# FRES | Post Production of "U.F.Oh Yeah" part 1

Today's episode is brought to you by Domain.com and this is like our big VFX pieces. Most of the shots have some kind of visual effects in it. So Stark is acting as visual effects supervisor to make sure we're getting what we need so we can actually accomplish what we want to accomplish in post. So like what do you think are the main things that you're you're thinking about like when we get the wide and you see the UFO and Josh in it like what's your main consideration there. Ah, that the shaft is wide enough. I knew you were gonna laugh. There's no other way to say it. Welcome to Film Riot's Epic Summer. Today we're jumping into post-production. Again, if you have not seen our latest short film, go here to watch it before we get all spoiler-riffing.
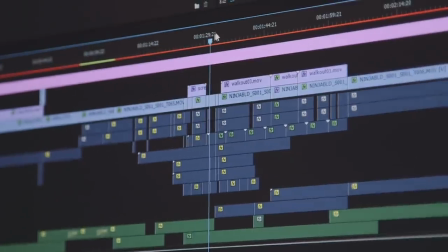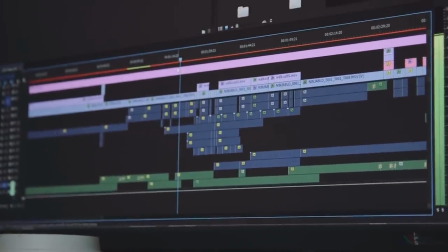50s
Of course, the first thing I'm gonna do is bring in all my footage, which I have on two hard drives that I was offloading to during production. Both drives are the exact same thing as well. One is just a backup in case anything happens to the other, which more than likely, nothing will happen to either drive unless you don't backup that drive, and then it will crash because the universe hates you. So always, always, always have a backup of your work.
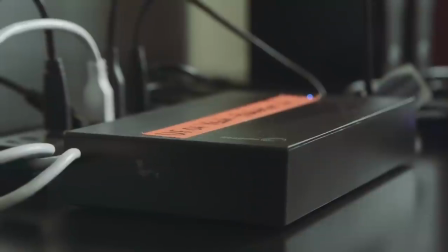72s
The hard drives I use for this one are the Seagate Expansion USB 3.0 drives, which I don't usually use Seagate, but these were suggested to me, so I figured I'd give them a shot.
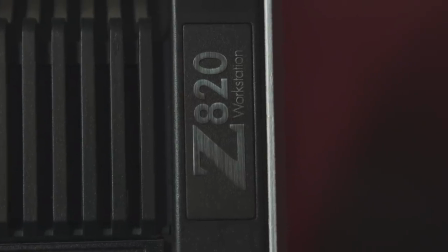80s
All this, of course, is running into my HP Z820 workstation, which I switched over from Mac to PC as my main workstation a little over a year ago, Macs just weren't practical for me anymore with price and scalability, so I made the leap, which was an easy one since once I made my software, the difference is really minimal. I do still have a Mac laptop for personal use, but my professional work is almost exclusively on my HP now.
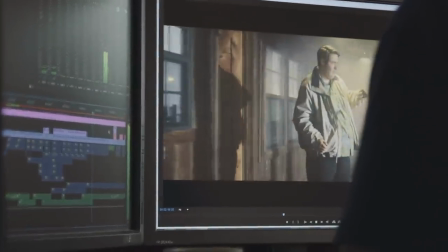102s
But inside my editor, which for me is Adobe Premiere CC, the 2014 version just makes my heart happy, especially when it comes to some color grading, which we will talk about on another episode.
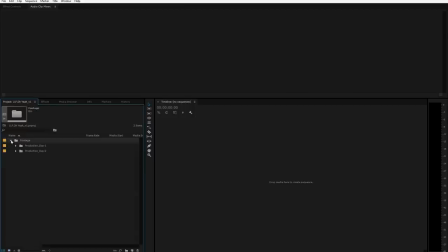111s
But I'll bring in all my footage and organize creating my footage folder, then inside that a Day 1 and Day 2 folder, then I will create even further folders inside those to organize even more,
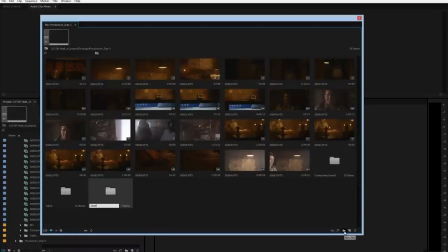120s
like a table, shelf, fridge, and so on.
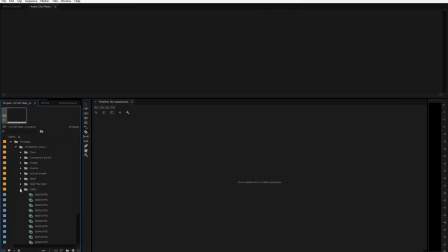122s
For super short deadline stuff like Film Riot, I never do this, but for something like this with a lot of clips and takes, I like to organize everything first so that I can move faster when I'm editing. But once I have my project set up how I want, I start my edit.
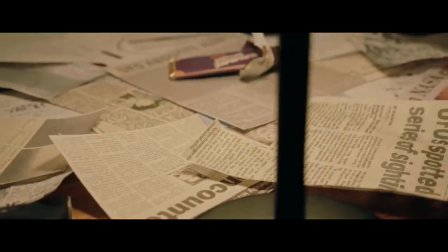134s
First by grabbing takes that I like, so take this opening shot for instance, I went through all 8 takes and picked the 3 that ended up working the most, both technically and performance-wise.
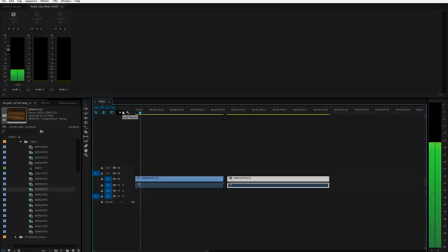143s
I'll put those on my timeline and watch them side-by-side to narrow it down to the one I want to go with. With this one, it was between two.
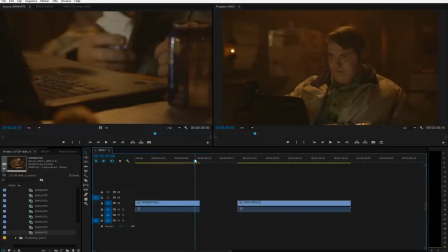149s
I like the movement and performance of this first one better, but the final drink moment and get up better in this one,
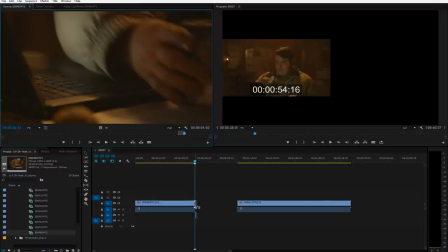154s
so I used the shot of him hitting the spacebar as a way to be able to cut to that last bit that I like better.
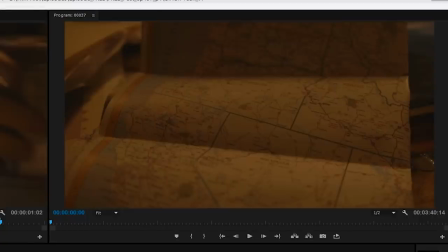158s
And you probably noticed that at the beginning of the shot here, there aren't any markings on the map, whereas in the finished shot, it looked like this.
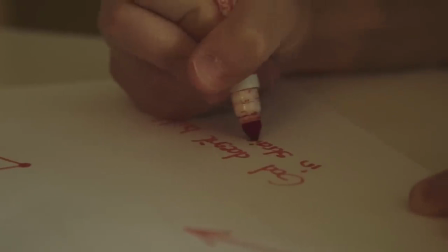164s
First Stark took a blank sheet of paper and drew the triangle, and in another area, he wrote out the sentence and drew the arrow. this way we're working with a much more organic looking writing and drawing.
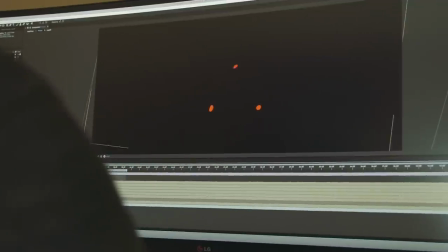173s
Then we scanned those to get them into the computer, brought them into Adobe After Effects, and assembled them into the areas that we wanted, cutting out the versions that we decided on, pre-copping those together,
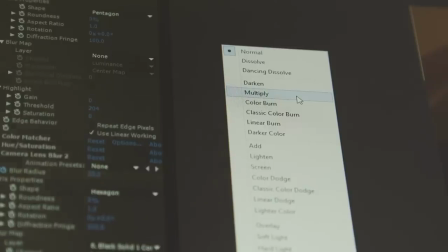181s
and placed them into a blending mode to match.
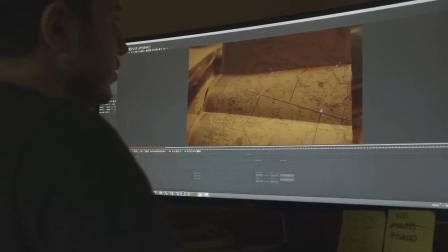184s
Then we open up Mocha Pro to track the shot, which is my personal favorite tracker, just create an X-Blind around the area, then track forward, and Mocha does its magic.
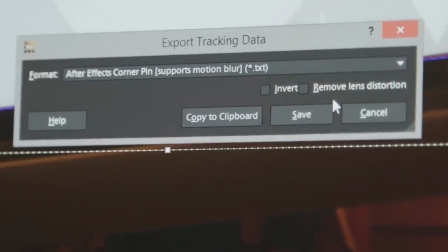191s
Now we export from Mocha as corner pin data so it will bend our layer as needed, then apply that data to our pre-comp layer.
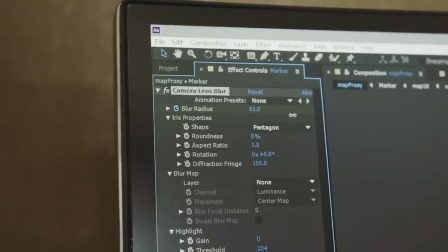197s
Then we keyframe the camera blur as the area of the shot goes out of focus, and there we go.
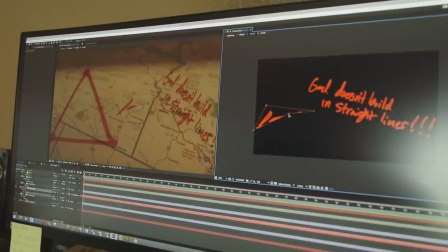201s
And we have it in a pre-comp so we can jump into that and make small changes to those text and drawing layers without having to redo everything. Editing the cabin scene was pretty straightforward with how much I had to trim down the shots. I was pretty much locked to the decisions that I made on the day. So it was just a matter of finding a pace that felt right. One thing that I ended up changing was this here.
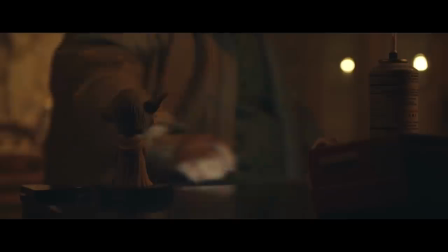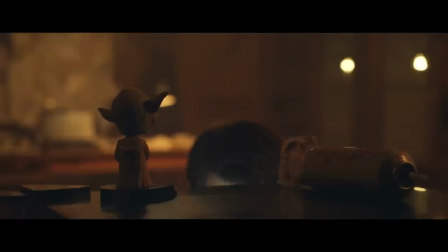That was my original cut of that moment. I loved the can falling over, and I did like that we more clearly showed that he was kneeling down to a mini-fridge, but after a few friends gave me the same note of that moment feeling a little too long, I trimmed it to this.